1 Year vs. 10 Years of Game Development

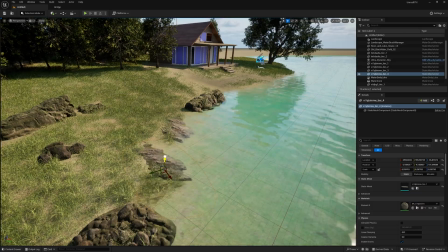And you can see that I'm changing the scale as I go, and I'm even adding some darker ones,
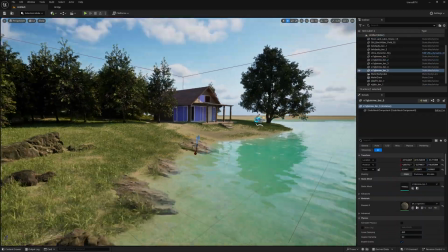which I actually end up removing towards the end because I decided that it looks out of the place.
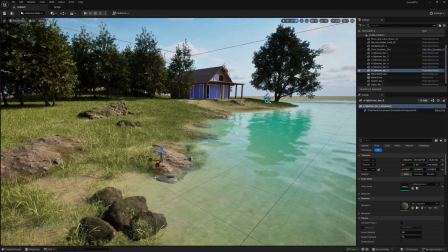You want to make sure that you do make it consistent, but also not pitch perfect because nothing is really perfect.
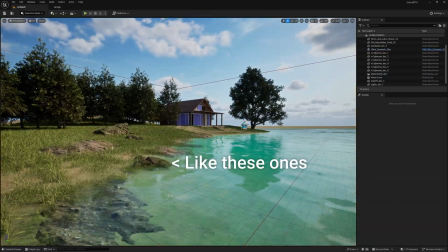But then still, for instance, some rocks just didn't feel like they fit the scene. So it just didn't make sense for me to have them in a biome like this.
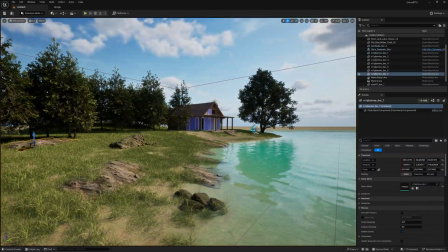So I just decided to remove them.
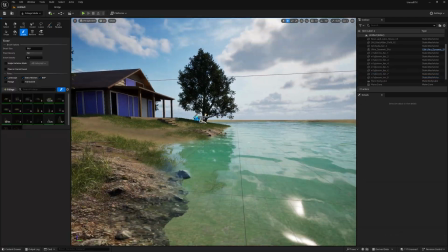And you'll see that I use grass, general foliage, as well as the rocks that I'm adding that are further into the ground to shape the lines across the water shore.
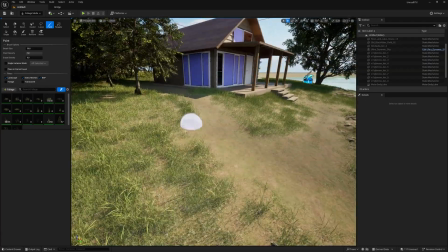Because I don't want it to look fully empty. I mean, it's not a beach at the end of the day, right? It's still a sort of a foresty type of lake house.
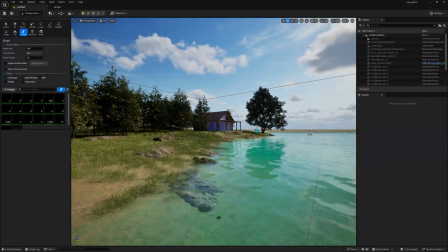So that's why I'm extra detailed on the deformities with the rocks and just adding general details like that In the last part,
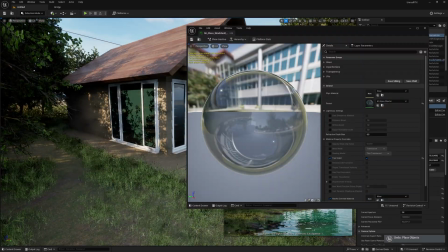I really put the focus on adding materials to the house So I resolved
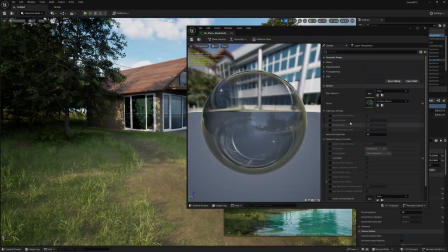all of the issues with the glossiness of the house textures I made sure that the normal maps
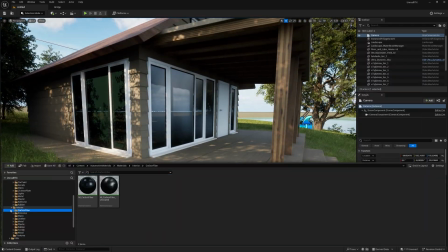work perfectly fine And I just basically re-imported some of the textures to ensure that it all works with each other I chose
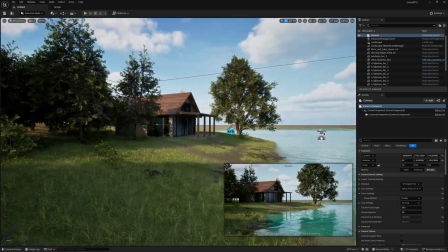a black design for the rims of the windows and the door pieces because I didn't really want to go for more wooden textures.
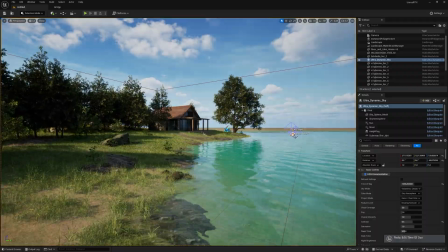I wanted to add a bit of a modern touch to complement all of the wood that we used for the house.
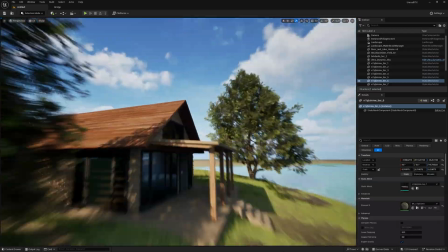Given the feeling that with its big panels of windows and darker colored rims for the windows and the doors, it's still a newly built house.
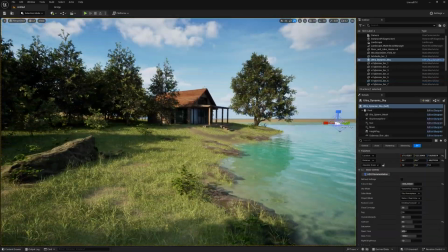Adding the final touches with the grass too, I decreased the size of my brush by a lot and just wanted to make sure that I paint along the lines of the
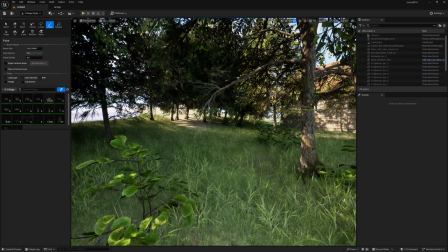paths that I built into the scene so that the grass doesn't feel like it just cuts off from a certain part of
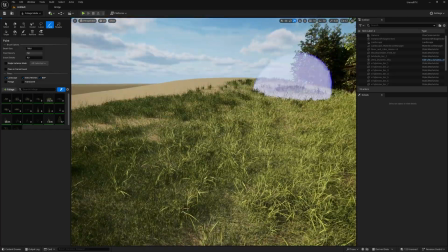the environment. but it still grows on parts that are unmaintained and not so much walked upon or interacted with by the people living in the house.
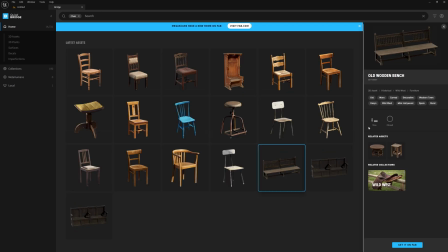I also added some chairs from Quixel and a small table right on top of that small porch on the front side of the house to make it look a bit more lively.
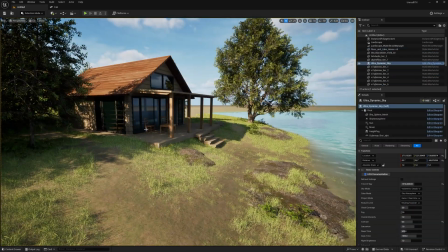And instead of sculpting a whole mountain or a hill in the background, I decided to use a pre-made asset.
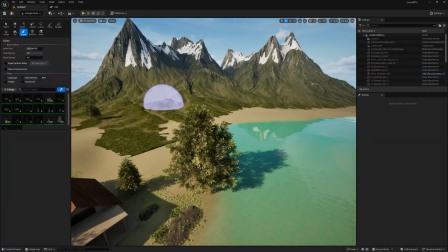I like the variation in color because the general color scheme of the scene is very green,
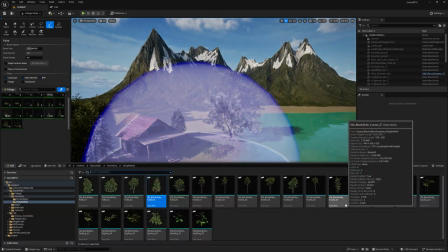combining the green of the water with the grass and some of the trees surrounding the house.
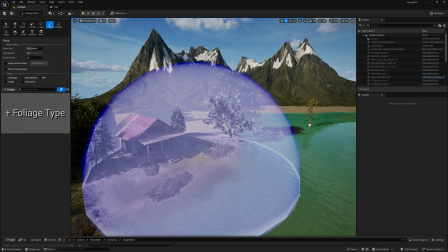But then you look really at the house because it really grabs your attention with its wooden textures And given that the sun shines directly onto
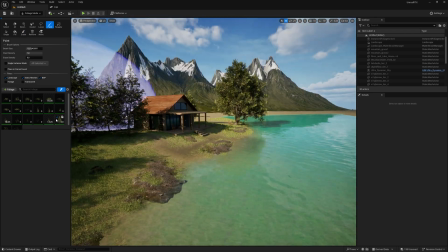the house So I wanted the viewer's attention to go directly to the house So you don't get confused on what to look at But in the mountains in
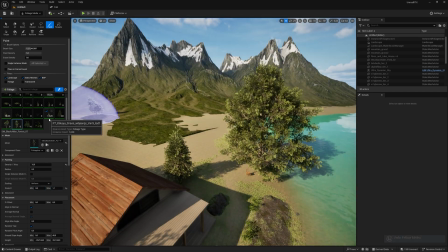the background, especially when I positioned them right behind the house Combined with a little bit of fog and depth of field It really added
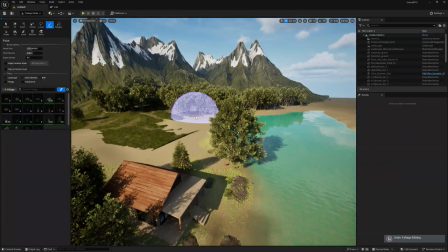to the scene Because this is one thing that I learned over the years And it might sound obvious when you say it But I think it's harder to do
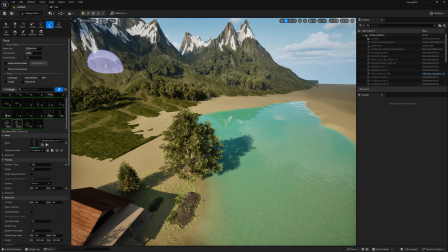in practice leaving certain parts of your environment empty looks great and it actually makes sense like for instance the grassy hills that are
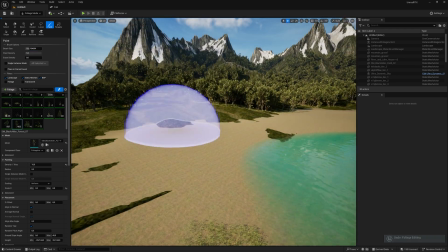immediately behind the house makes sense from a logical perspective right it just looks natural
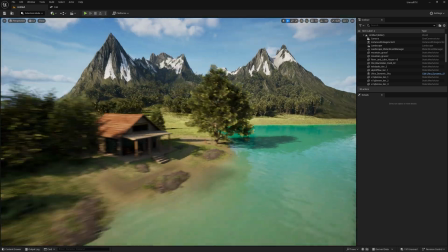it doesn't look artificial but if i left the mountain bits empty as well with no
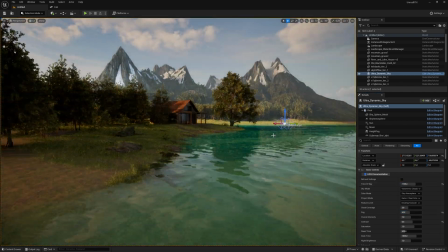trees with no elevation with nothing in the background that sticks out for an environment like this it would look a bit unnatural because it would give a
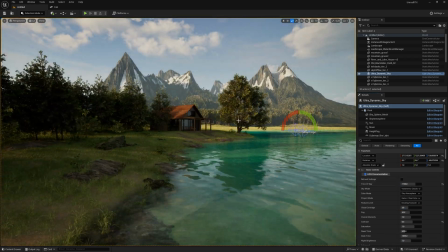feeling of an island and then you would be expecting more of like sandy type of colors and the rocks to be sandy as well and that's
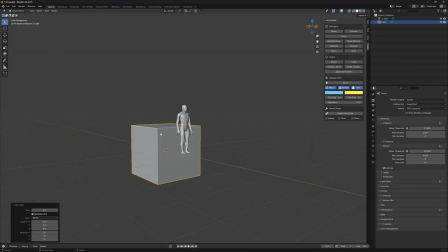pretty much it so this is how we went from a scene that looked like this initially with just a cube and a random man all the way
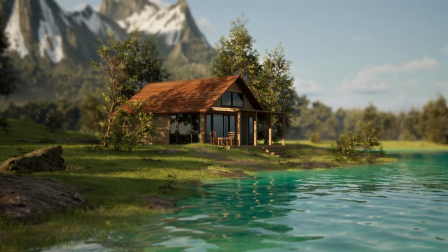to a finished vision of the house of the lake house that we wanted to build as an aim to rework and modernize the uh the first
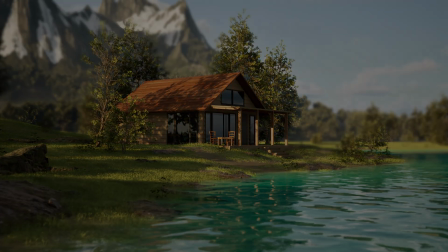design that i made which which still holds a special place in my heart right it's it's your first design you always as much critique as you
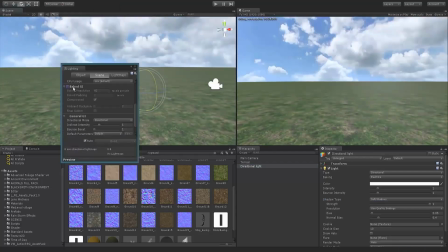would hold towards your own creations you still have a i don't know it's just kind of like an emotional binding that you have to these pieces and
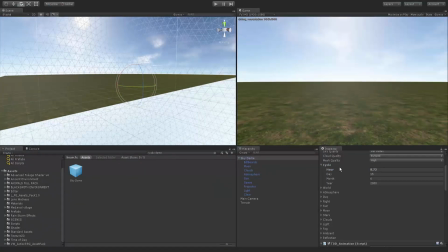they just hold a special spot in your heart but it's also fun right going back and looking at what you've created in the past and seeing all of the
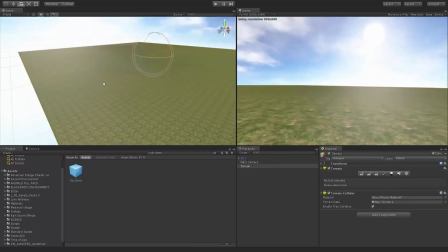faults in air quotes analyzing some of the mistakes and then comparing it to how much you've grown and learned new things and the new
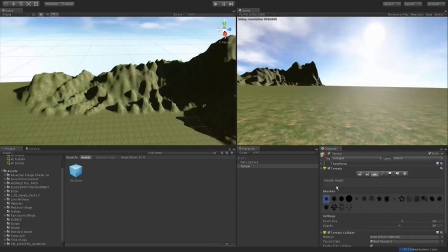techniques that you know now is a very interesting way to improve your own gratitude too,
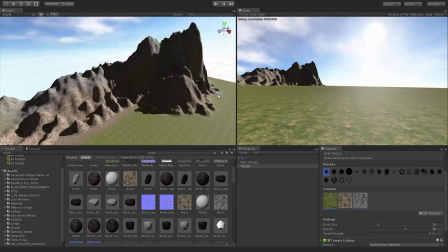I think as a technical artist or a 3D artist or as a developer in general, because as creatives,